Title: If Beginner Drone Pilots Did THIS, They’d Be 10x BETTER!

I often get asked by people, mostly on my Instagram, to critique their videos, to kind of give them quick pointers of things that they can do to improve their videos, make them more interesting, more appealing for their viewers. And instead of individually replying to each and every person that has asked me this question, I figured it might be more beneficial to give you a quick rundown of things that you need to be careful about, you need to know about, and things that you can incorporate in your workflow to make your videos much better, especially if you're still a beginner drone pilot.
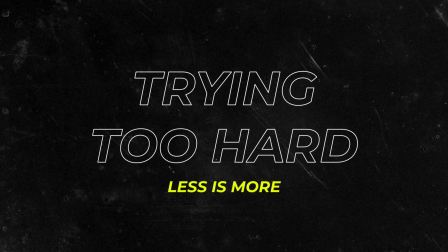32s
Let's check it out. Starting out first with a mistake that I see a lot of people do, which is to try too hard to make their videos look interesting. And you can easily tell that, but I personally believe simple is good, especially when it comes to drone cinematography.
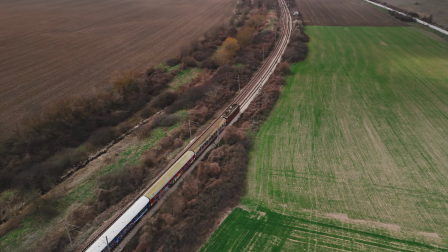49s
I'm not saying that complex shots are not amazing because they most certainly are but they're mostly reserved for very advanced pilots who can execute
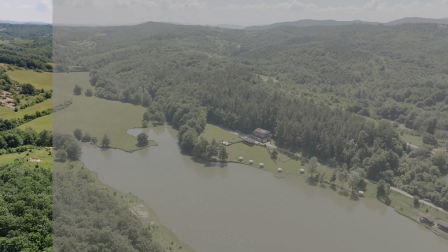59s
those movements in a very dynamic but also smooth way so they don't take
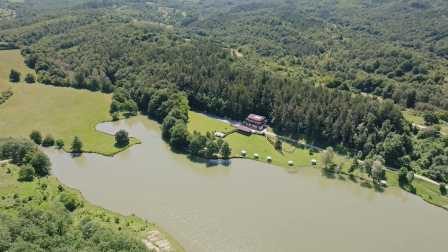64s
away from the actual storytelling aspect of your video. If you try too hard to make those shots and you know all people can see is your jerky movements and
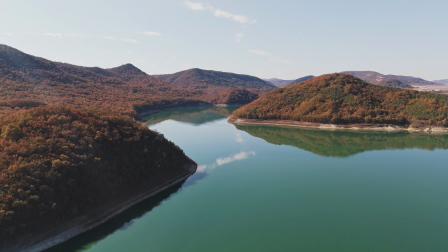77s
your shaky hands and the end result is not smooth at all, then what's the point of doing it?
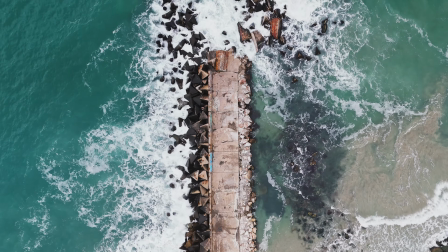85s
I personally believe simple is good when it comes to camera drone cinematography because drone shots are meant to be an addition to the story.
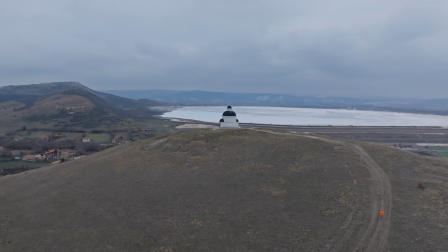96s
You can see that in many commercials, in many movies, in many TV shows,
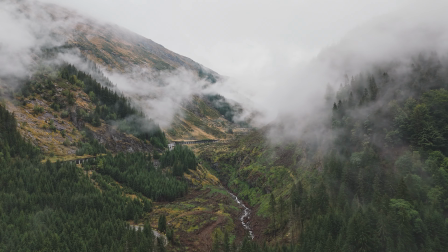102s
drone shots are mostly very simple and they just add to the whole story. Now, of course, if you're only shooting drone footage, you don't want to only have a very simple and boring shots in your footage. But I think you get my point. Simple is good, especially when executed smoothly.
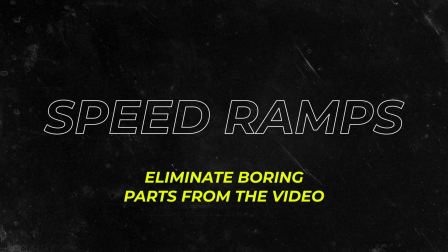121s
Now, on the same topic of flying smoothly in a simple way,
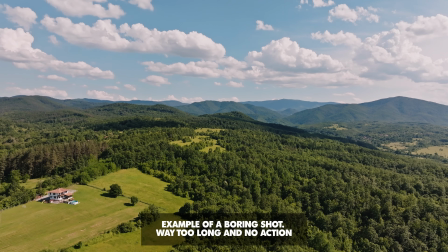125s
a simple shot that requires your drone to just cover a large distance
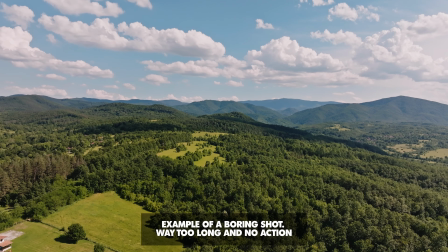131s
is not going to be interesting by your viewer.
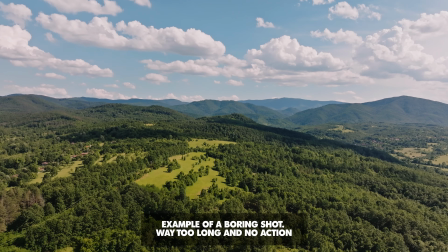136s
So, in case you want to avoid boring your audience and your viewers, a speed ramp might be the better way to go. Instead of posting the whole 30 second flight of you going from one point to another,
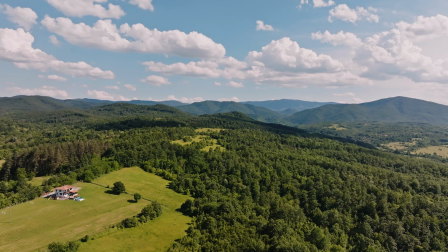152s
why not just make that shot two seconds and just use a speed ramp to showcase the movement of the drone, but showcase just a quick move from point A to point B. that's a lot more dynamic of course it doesn't work every single time in every single scenario
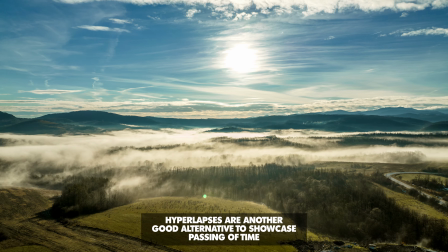170s
because speed ramps are kind of aggressive and it really depends how you
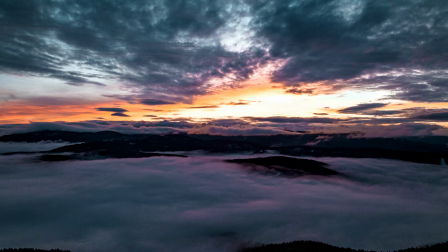174s
incorporate that in your footage but for me speed ramps are a must
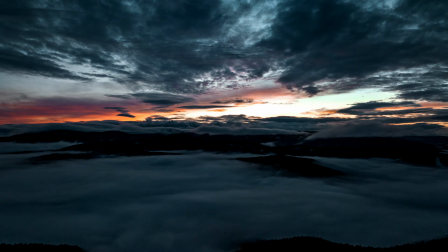179s
for just going away from that boring movement that takes ages you just want to see what's coming next you don't want to keep looking at a 30 second shot that's doing nothing for you. So to avoid that speed ramps and those speed ramps I personally use are very quick ones.
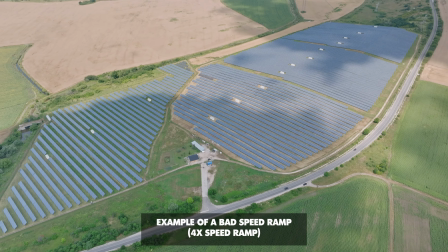200s
I don't like the slow speed ramps if you get what I mean. So instead of speeding up my footage two or four times I like to speed up my footage maybe 16 times.
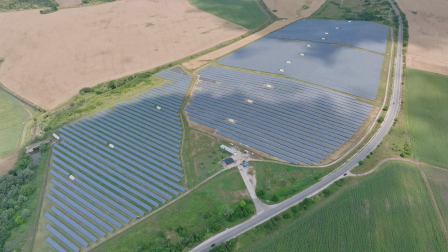213s
So it's a lot quicker and that whole transition from point A to point B doesn't take five seconds, it takes 0.5 seconds. So you get the point, you're ready for the shot, you're ready for the next shot and you're still intrigued by what's coming next.
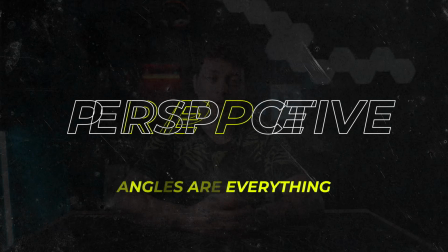230s
The next tip I have for you is to use the advantages of your drone and the biggest advantage that your drone gives you is perspectives.